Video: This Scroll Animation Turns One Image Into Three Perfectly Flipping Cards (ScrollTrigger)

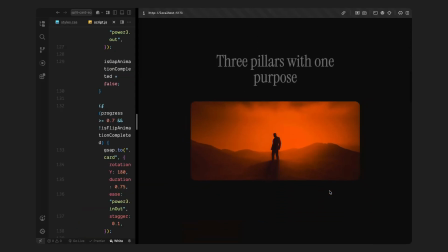990s
This creates a nice subtle swing, almost like the cards are leaning outward as they rotate. It adds just enough 3D variation to keep things visually interesting and cinematic, just as we saw on the original side.
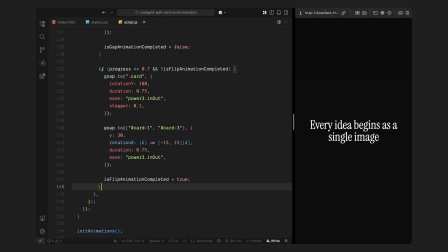1002s
Once this block completes, I'll set the isFlip animation completed flag to true so we don't keep repeating it. Now just like before, if the user scrolls back above 70%, I want to reverse everything. So I'll rotate all the cards back to their original position, facing front.
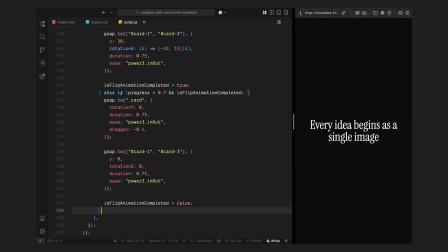1016s
I'll use the same duration and easing, but this time the stagger in reverse, so the last card flips first and the first card flips last. And for the outer cards, I'll reset their Y position and Z rotation back to 0, flattening them out again so they look perfectly aligned. This completely undoes the flip and brings everything back to the pre-flip state.
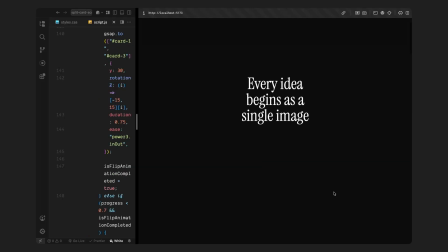1035s
And of course, I'll reset the isFlip animation completed flag to false, allowing the flip to play again if the user scrolls forward a second time.
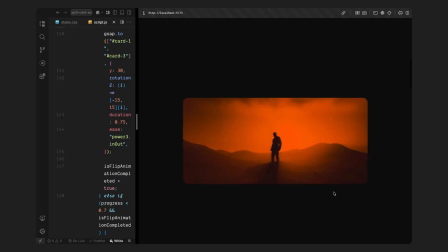1042s
So, with just these three blocks, width scaling, gap, plus radius reveal, and the final card flip,
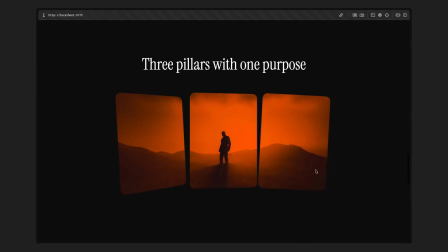1049s
we have now built a complete scroll-driven animation timeline that responds to the user's movement frame by frame. Hope you found the video helpful. See you in the next one.